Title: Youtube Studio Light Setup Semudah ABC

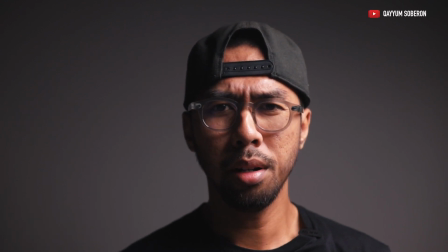(9:18)
karakter lighting yang seterusnya adalah Rembrandt lighting kalau korang boleh nampak,
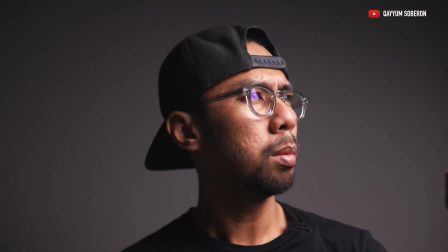(9:24)
source lighting ni adalah berada di sisi tapi berada masih lagi position di hadapan dan di atas so
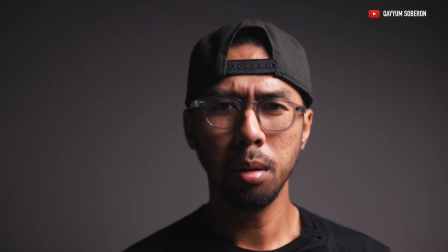(9:31)
dia akan membentuk efek yang lebih dramatik berbanding daripada loop lighting tadi kalau kita
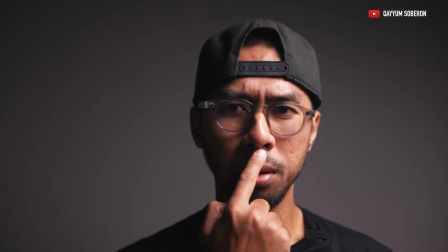(9:38)
recap balik loop lighting tu membentuk shadow di sisi hidung tapi ni
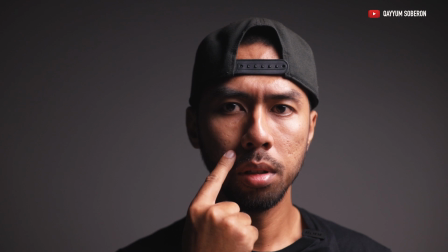(9:45)
lebih lagi shadow hidung yang akan drag sehingga menyentuh shadow di bahagian pipi ni dia
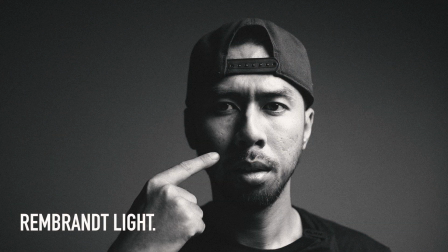(9:51)
akan membentuk tiga segi di bahagian pipi di bawah mata ni that's why dia
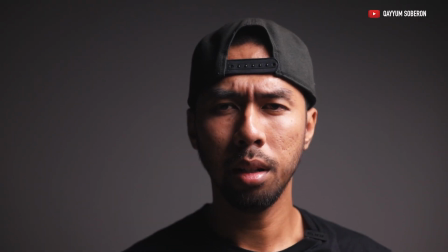(9:57)
digelar sebagai Rembrandt Lighting Rembrandt ni adalah pelukis pada zaman dulu dinamakan sebenar nama dia adalah kerana signature dia setiap lukisan dia pasti ada efek CG3
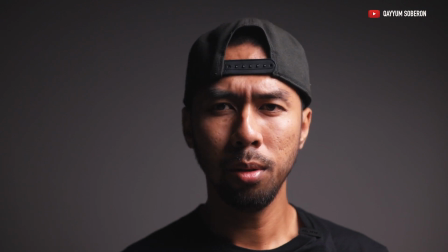(10:10)
Lighting ni so that's why nama Rembrandt digunakan, memang getara shadow dia lebih dramatik compare daripada shadow loop tadi secara jujur aku memang suka lighting macam ni Rembrandt dan juga loop
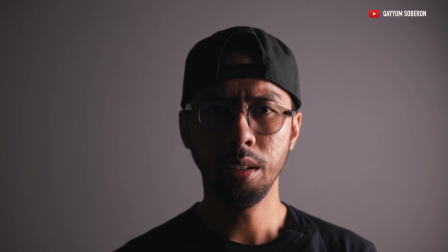(10:29)
Jangan terkejut dengan efek ataupun karakter lighting ni. Untuk karakter yang seterusnya adalah split lighting.
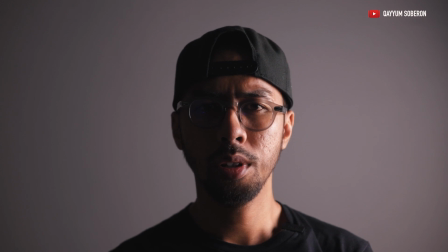(10:37)
Efek yang lebih dramatik. Posisi lighting adalah berada di betul-betul di arah sisi.
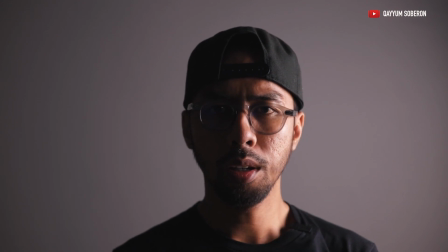(10:43)
Searas dengan muka aku menghasilkan efek yang mana muka korang terbahagi kepada dua.
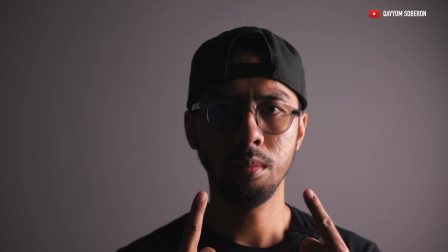(10:50)
Sisi yang gelap dan sisi yang terang.
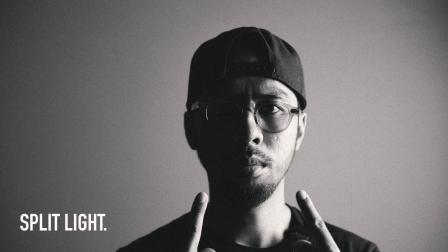(10:53)
So that's why dia dipanggil split lighting. so kalau korang boleh nampak hidung ni
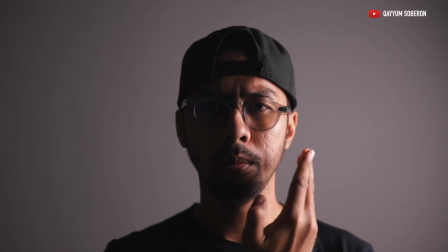(10:59)
terbelah dua efek dia memang cukup dramatik dia memancar di bahagian sisi membentuk
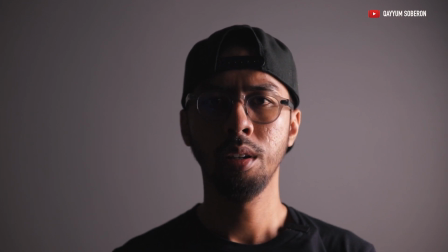(11:06)
muka yang terbahagi dua ataupun split shadow totally berada di sisi ok lampu yang kedua kita panggil dia sebagai fill light function dia
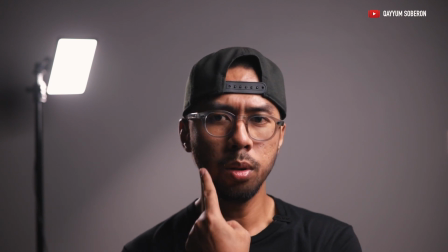(11:20)
lebih kepada untuk fill shadow yang terhasil daripada key light ni So
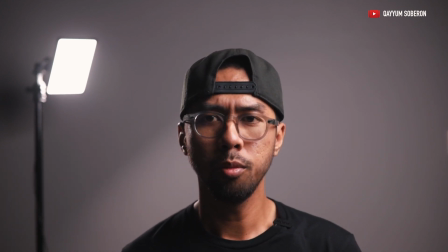(11:27)
sebagai contoh kalau korang tak nak terlalu shadow di bagian muka ni korang boleh letak fill light ataupun
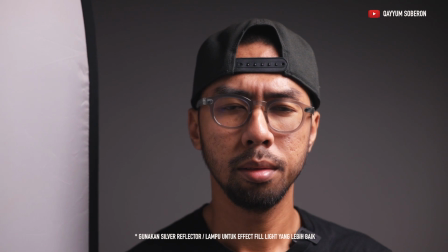(11:33)
reflektor Ini dengan reflektor Ini tanpa reflektor Types of fill light Pertama daripada lighting unit Kedua reflektor Ketiga dinding Keempat types of fabric Kelima daripada flash Keenam, negative feel Dan ketujuh, speed light Aku rasa tak perlu detail sangat So, untuk memudahkan faham Dapatkan feel light yang mudah Yang practical daripada
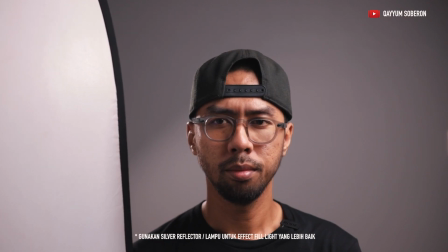(12:05)
reflektor Ataupun korang boleh gunakan Board warna putih untuk feel Tapi kat sini memang aku tak gunakan Feel light Kalau korang nampak cahaya kat sini Adalah daripada Backlight So far, setakat ni korang faham ke tak? Tapi aku rasa mudah sangatlah nak faham Ok, konsep 3 point lighting yang terakhir adalah daripada backlight ataupun hair light, kicker light ataupun ring light.
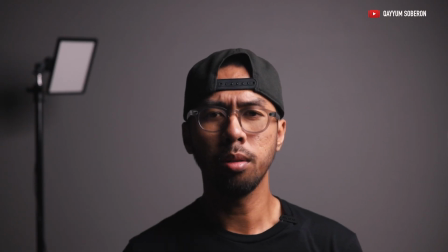(12:33)
Function dia adalah untuk menghasilkan korang daripada background dengan menghasilkan efek seperti ini.
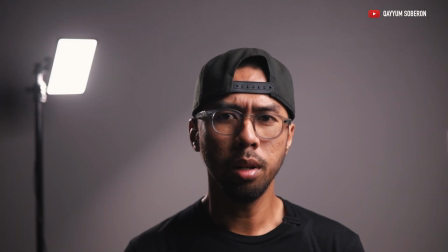(12:40)
So kalau korang boleh nampak,
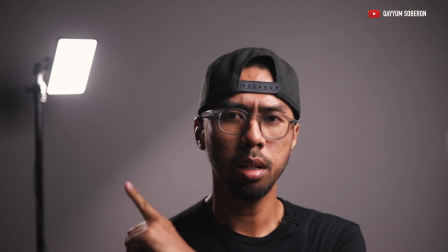(12:42)
efek adalah di bahagian sisi belakang badan korang yang mana backlight ataupun kicker light ni berada. so kalau macam ni mungkin tak
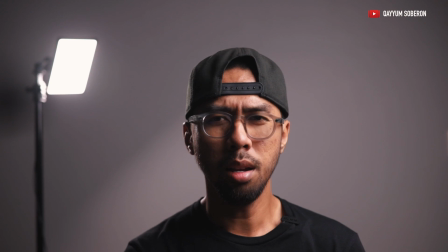(12:50)
nampak sangat aku tunjuk dengan matikan key light ni korang boleh nampak dengan jelas
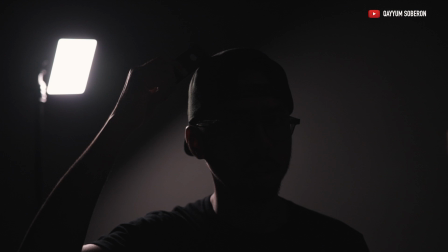(12:55)
kat sini ada rim light ataupun hair light di bahagian sisi badan aku so dia menghasilkan efek hair light ni dia tak ketara sangat tetapi memberikan efek sebenarnya tambah lagi kalau
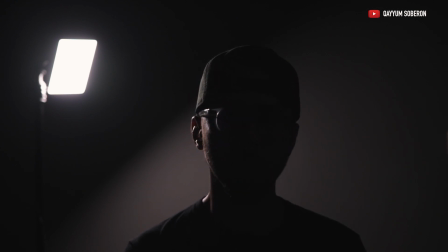(13:08)
korang tambah efek dengan pasang gel ataupun boleh set RGB daripada LED light tu sendiri so bila aku pasang